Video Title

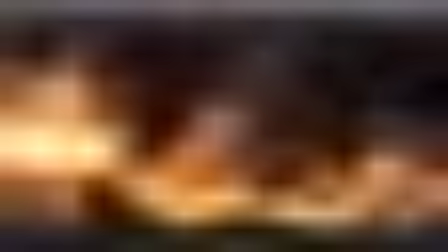(28:38)
This area is much better with some blur on the reflection, so it's not such a
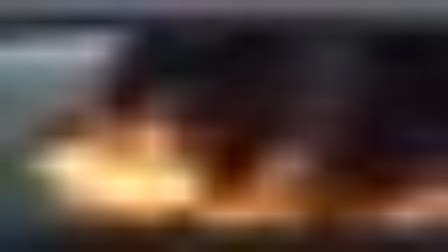(28:47)
you know, shiny and better looking. Maybe I need to make some destruction on the ship, but
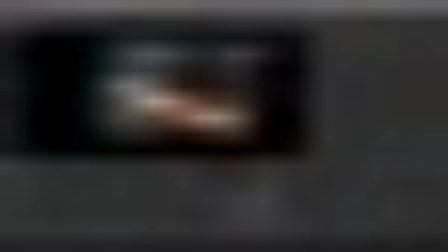(28:55)
again, we deal that there is no influence from the ship, so it's just a render element. Okay, so I'm gonna save this project at the moment, and we get back to Houdini to add those additional elements.
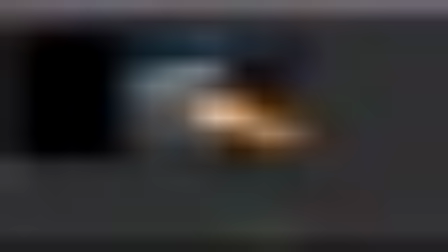(29:10)
Another thing I want to do here, I have another like a place with the empty space.
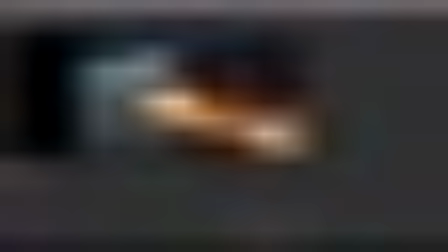(29:19)
Maybe add some additional elements here, maybe with some smoke trails or something, just to, again, to fill the scene.
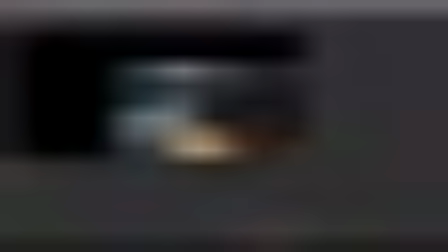(29:27)
Here, maybe something there, I don't know. We have a background, so I can leave something from my background image,
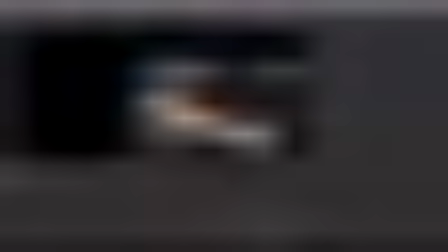(29:36)
but I think that we can add some smoke,
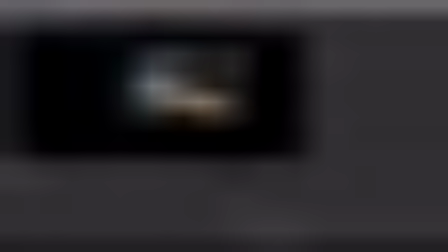(29:39)
like from another ship or another object, because it's, you know, the background should have another element. So let's keep going.